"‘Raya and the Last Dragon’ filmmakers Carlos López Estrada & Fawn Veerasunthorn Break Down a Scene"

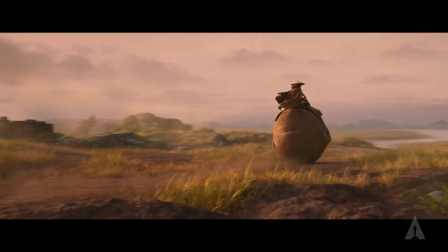Dragon tells the story of Raya, who is a lone warrior living in the world of Kumandra.
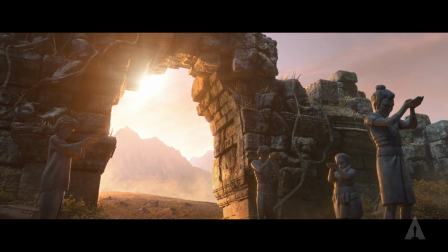After being separated from her family, living in a divided world,
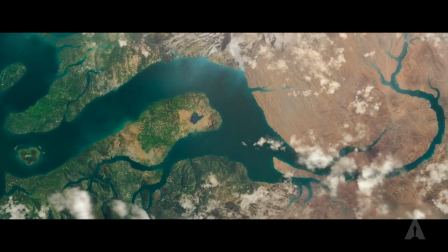she takes it upon herself to unify all of the disparate lands of Kumandra and bring the world back together.
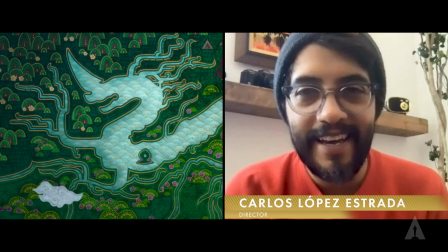Hello everyone, my name is Carlos López Estrada. I am one of the two directors of Raya and the Last Dragon. Hi everyone, my name is Fawn Veerasunthorn. I'm the head of story on Raya and the Last Dragon.
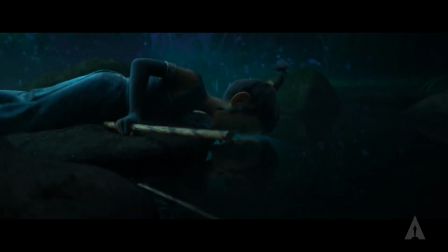The scene you're about to see after the whole action-packed scene earlier, we just want to single in on Raya's relationship with her dad.
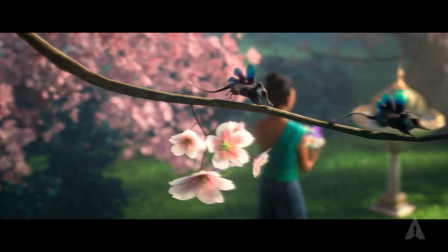The purpose of the scene is to introduce us to the world of Kumandra,
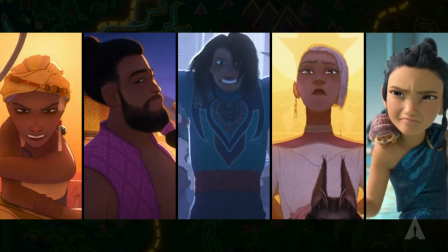to show us that there's 5 different lands and that they are perceived as enemy lands.
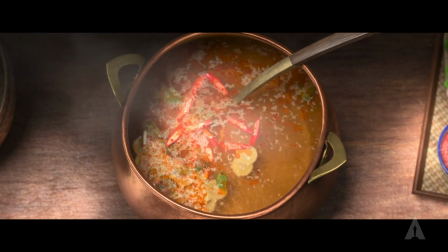And then Benja very cleverly uses the soup as a tool to explain to her that even though the lands are separate,
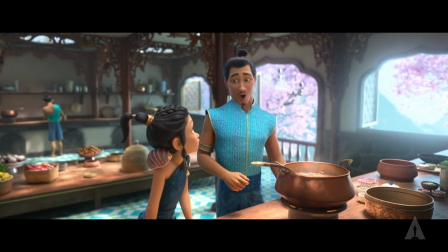they shouldn't be.
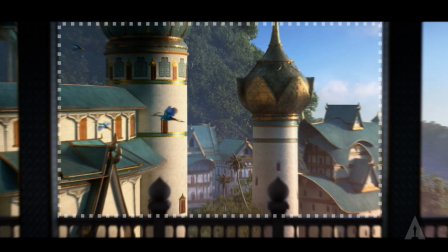On the first shot, we use a lot of the technique of the frame within the frame for this film, and that was inspired from our research trip where we go through Southeast Asia.
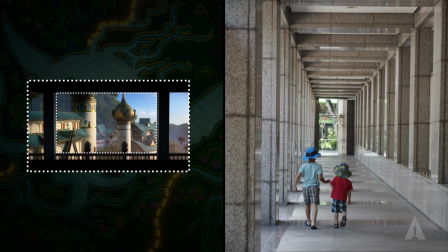A lot of the places we've been, there's a lot of the use of long corridor, and anywhere you look or take photos,
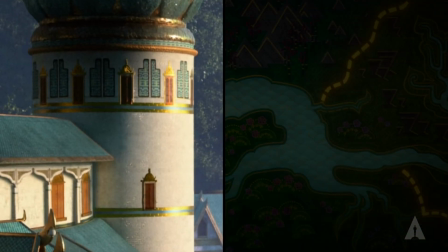there's a frame within the frame, and the top of each of these building structures,
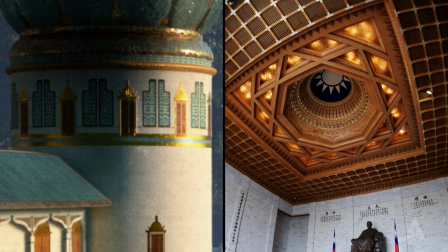you see the principle of using repetition in design. And that is the very principle of Southeast Asian temple design that we kind of adapt.
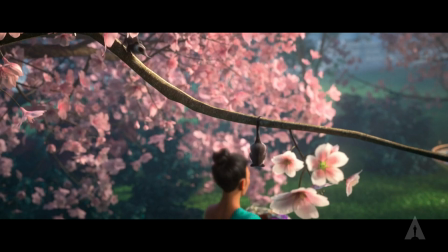And in the next shot,
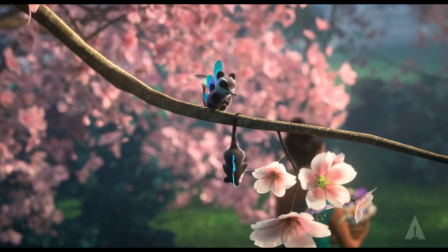you'll see a little bit of the fantasy animal to make sure that you clock that this is not a real world.
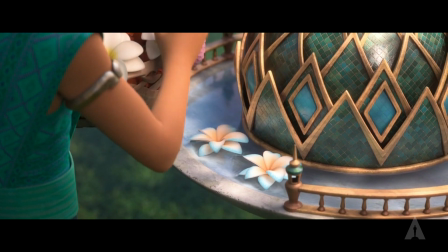And in this shot, we want to show the daily life in Southeast Asia. And every morning you go and you do something to pay respects to the invisible world.
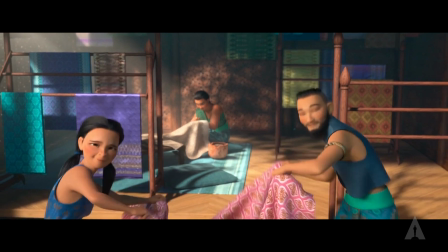We decided to add this cloth wipe transition just to make it a little bit snappier.
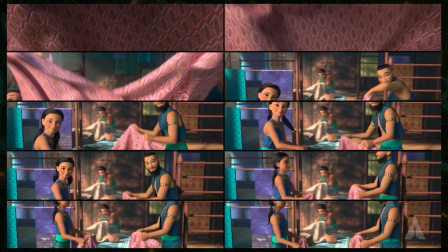I think we probably saw 10 versions of this animation just because we like to explore things until we're out of time,
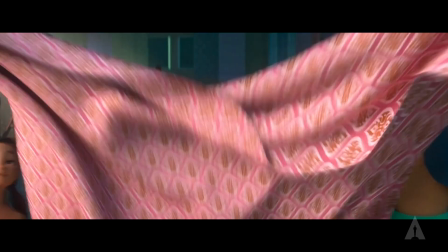and then we landed on a very simple solution, but it felt right. You know what I was just thinking, Fawn?
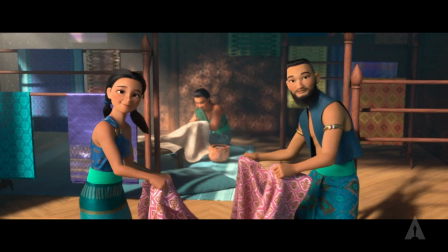If we could go back and do over, I would probably add a little bit of a focus shift.
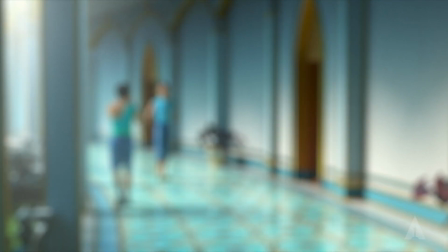You know, the background could have been a little blurry and then we do a shift to find them.
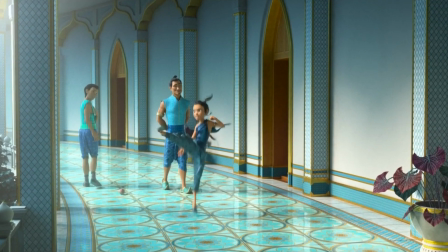Next time. I think we specifically liked here the contrast between Benja and Raya.
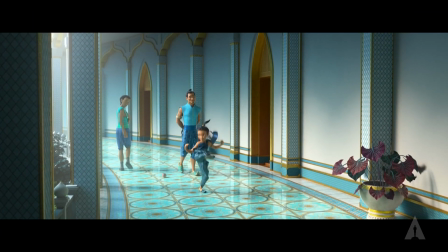You see him walking all proper, hands behind his back,
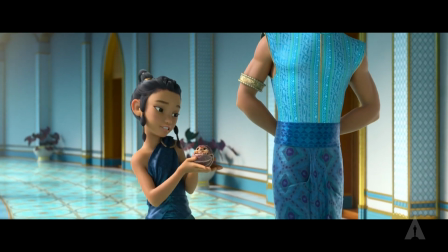and then Raya comes in just kicking and screaming and rolling around, and it just very clearly shows the two characters.
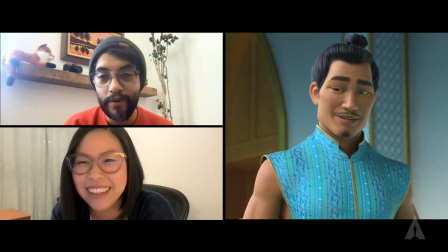I would like to point out that Fawn was one of the key promoters of making Benja look so attractive.
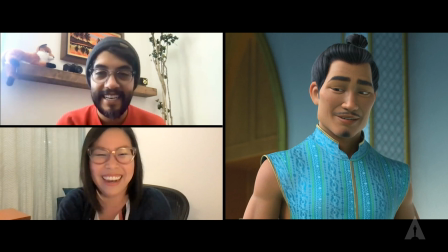And Adele Lim, can't leave her out of that. And Adele Lim.
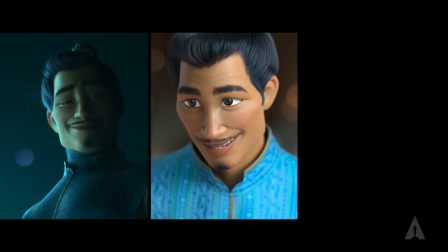The New York Times wrote a whole article featuring Benja's hotness, so thank you, Fawn and Adele.
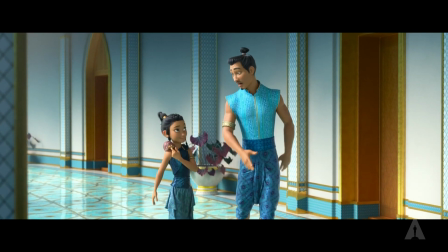I'm glad you feel prepared, Dewdrop, because I have something important to tell you.
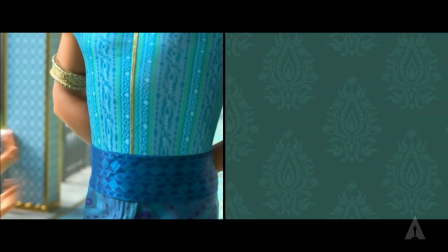If you ever zoom in to their fabric pattern, what we found is that in Southeast Asia,
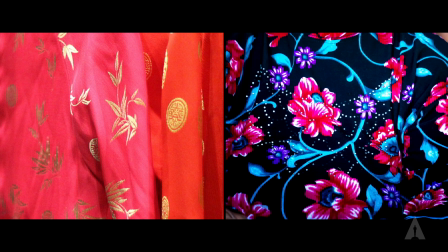if there's a specific flowers or animals that's really common in that area, it will show up in what they wear.
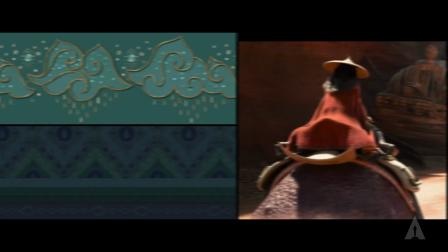Heart is about water and their relationship with the dragon. And if you look at Raya's cape, at the bottom, there's an image of raindrop.
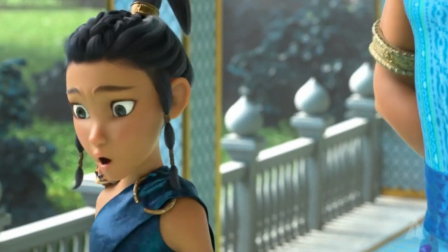Even if you look here at the handrail and the figure that is repeated throughout,
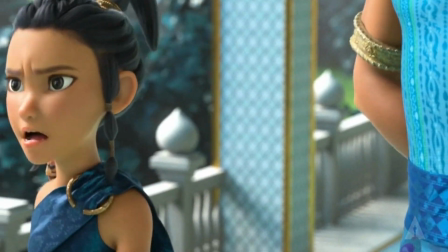it's a water drop, and there's a lot of that motif throughout all of Heart.
Tell me what you know about the other lands.
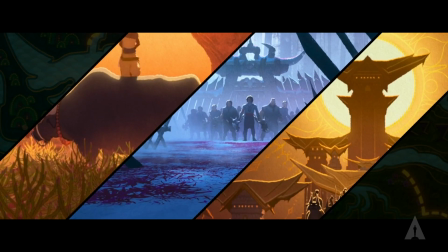First, tail.
For this little sequence, everything has outlines.
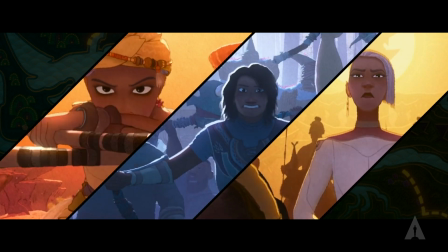The colors are rendered a lot flatter. It gave us this really interesting look that we liked just whenever Raya went into her fantasies.
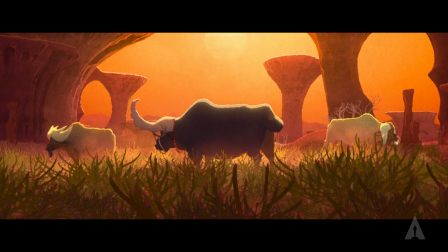And you can see, as we were talking about with the land identities, if you look at the first one, this is Tail.
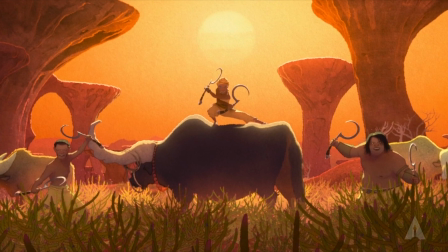It's at the very, very edge of Kumandra. It's an arid landscape. They live off of the land, and their colors are warm and yellow and earthy tones, so you get to see it very clearly here.
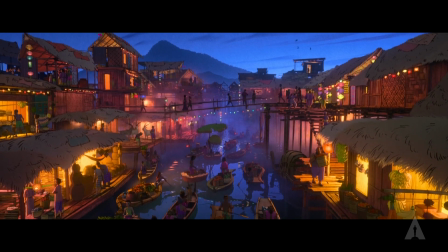Fawn, anything that you want to say about Talon?
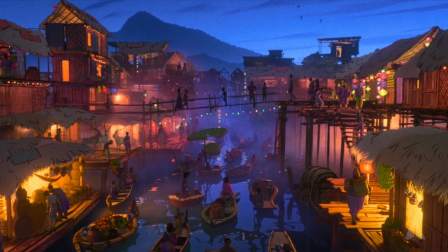I just want to point out how if you ever walk the night market anywhere in Asia, this is the exact vibe you'll get.
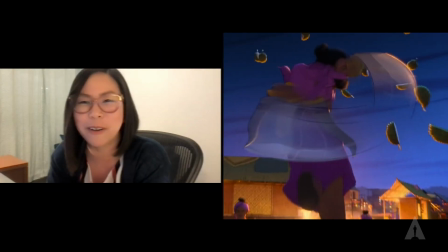And I thought it would be awesome to put durian in here, even though to throw durian in the air and cut it like this, it's probably not that realistic, but hey.
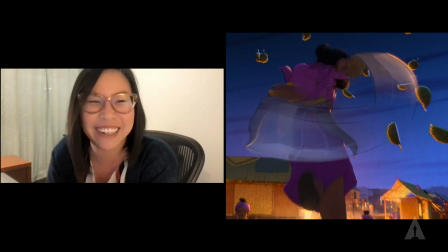I don't know when else I will see durian in a Disney movie.
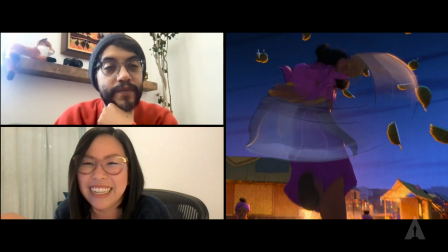Durian's this incredible fruit from the region that is specific for many reasons,
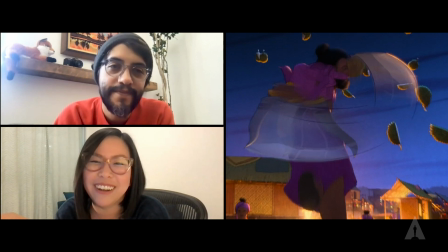but one of them is the incredibly strong smell. Yeah, and we thought that it's important that Deng Hai is not yeah, it smells.
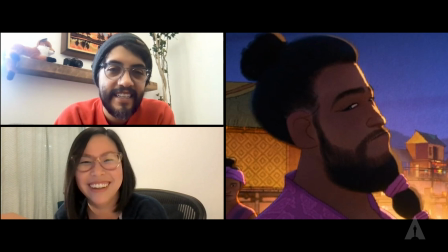He's yes, smells good. Spine. So this is land of Spine.
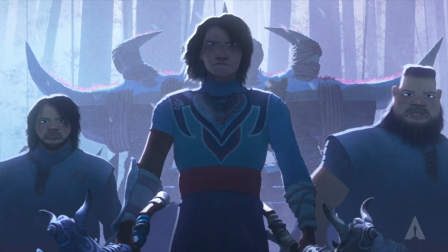Spine is up north in the mountains. Vine has the fame of being this home of warrior community,
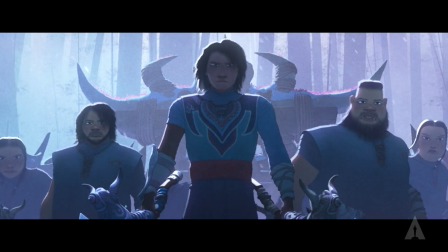and they're formidable, and they have like a squinty face, like I'm gonna destroy you kind of look.
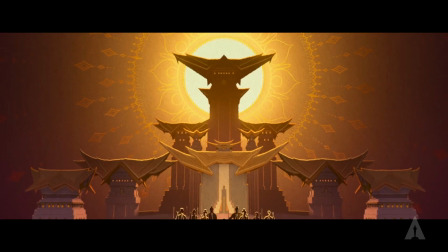The last of our lands is Fang. As you can tell, all the geometry is sharp.
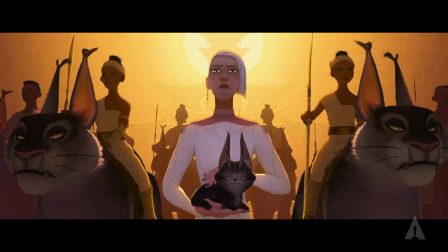They got insane looking battle cats. So we here introduce them as like the ultimate baddie.
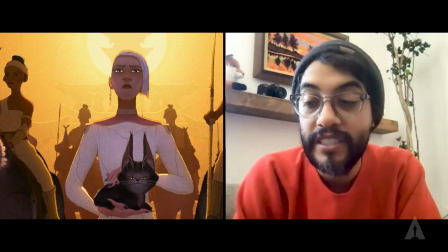And that shows you really sort of like one of the main ideas in the movie, which is that we really shouldn't be making assumptions on people based on where they live.
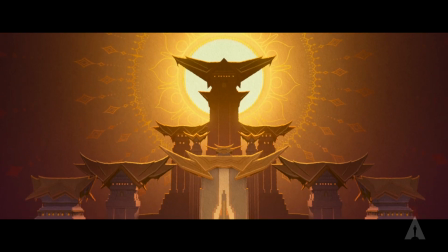Also, there's a hidden Mickey in this little Fang bit. So if you want to pause it somewhere in there,
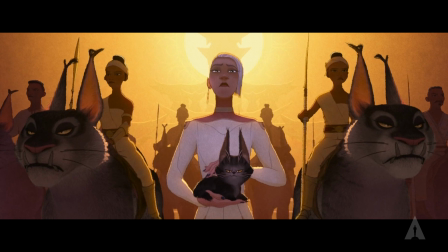you may or may not find the silhouette of Mickey Mouse hidden somewhere in here.
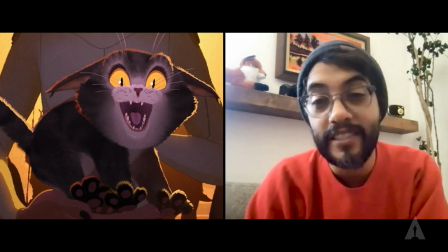I'm not gonna tell you where it is because then that defeats the purpose.
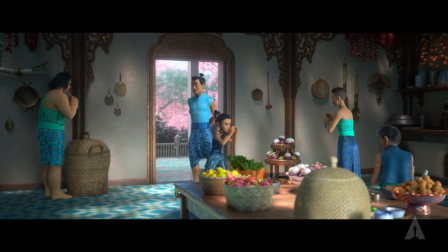Okay, so we're gonna need some crossbows and catapults and what about flaming catapults?
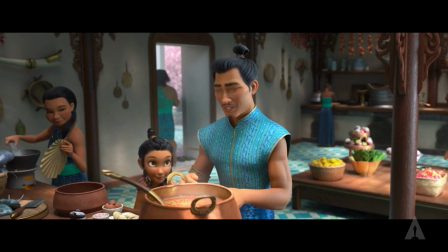We always have this passion to put food in this film. And I took a Thai cooking class,
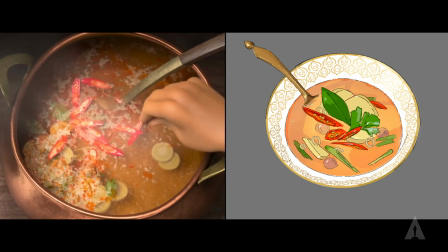and I remember the chef at the time was saying that like Southeast Asian cooking is just about putting things that on paper they don't go well together,
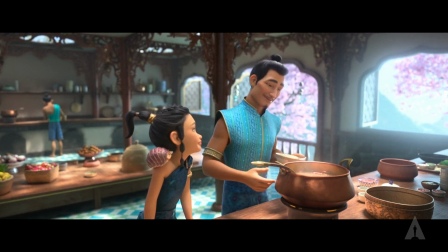like bitter, salty, sweet, all those 5 flavors.
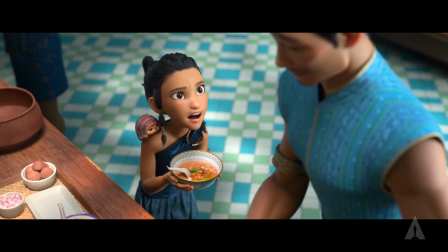But somehow when they come together, it's reflective of this region lifestyle of like people coming from different places,
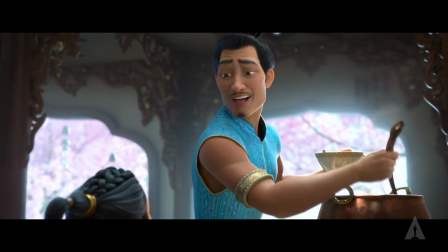and it's such a perfect way to state the theme of the movie.
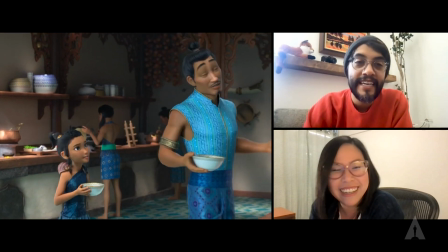I was trying to convince Fawn that we should eat some soup while we did this interview today,
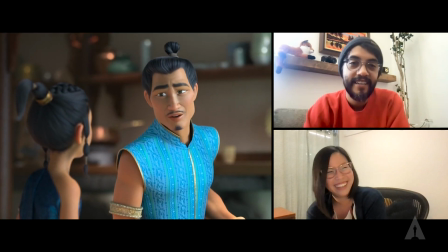and she kindly passed on the idea.
We were once unified, harmoniously as one.
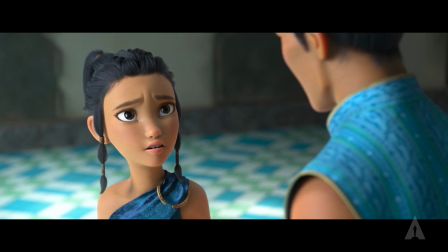We were thinking of this scene sort of as our Simba and Mufasa moment at the top of The Lion King,
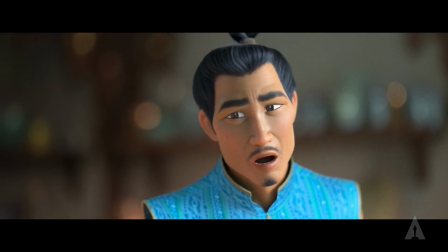where Mufasa sort of like states the big idea of the movie.
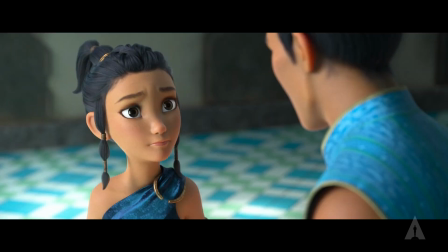And even though he's not around for the rest of it, like the philosophy resonates so strongly in Simba that it's essentially what drives him.
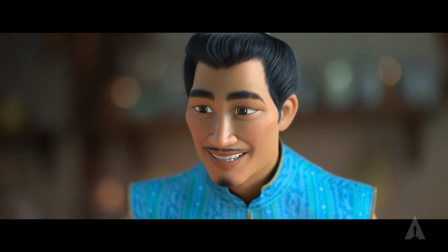And this scene played like a very similar function. When I see this shot, I'm reminded of like any time that we talk about
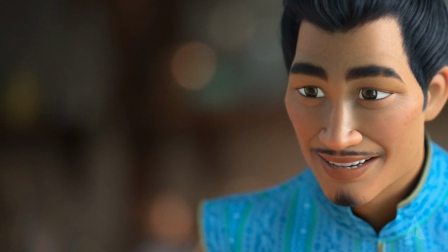Kumandra and harmony and togetherness, they like the use of the bokeh effects. Yeah. Long lenses with like beautiful blurry background, and you see all the bokeh light, just like really, really dreamy and aspirational.
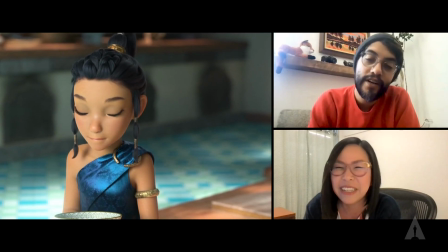So to wrap things up, I would say that it's also a good opportunity to talk about our set extension and matte painting,
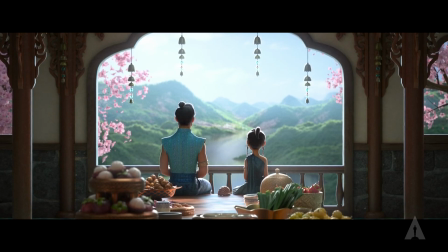which is, very nerdy animation terms. But so set extension is just everything that goes sort of like beyond what's built.
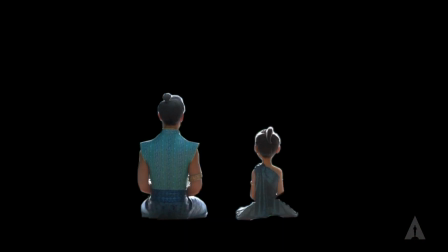In this particular shot, Raya and Benja are obviously CG characters.
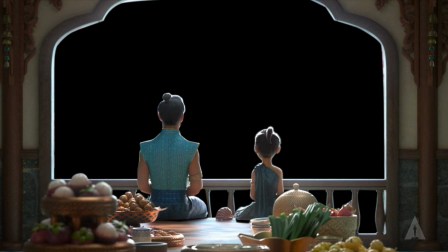They're fully 3-dimensional. The building that they're in is also CG and fully 3-dimensional.
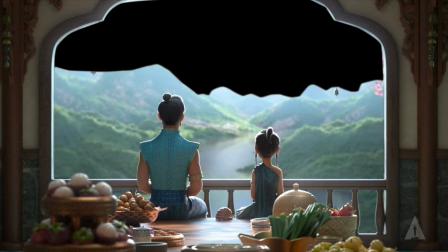And then everything beyond that, like the mountain range, the river, the sky, is painted flatly.
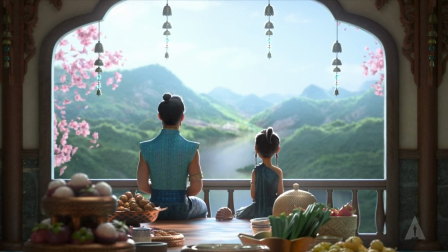And these are called matte paintings. And then it's all composited together. I've only been around Disney animation for a little bit,
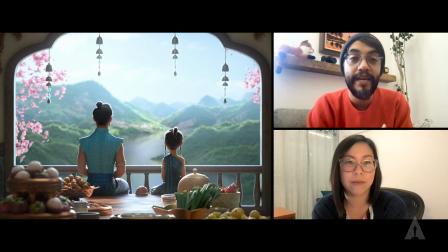but they tell us that this scene utilizes set extension and matte painting techniques that have never been done before, at least in Disney animation,
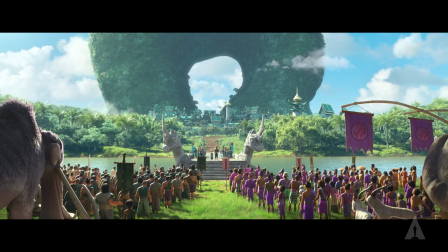just because the level of detail and the scope of our world was so huge that there's so many matte paintings.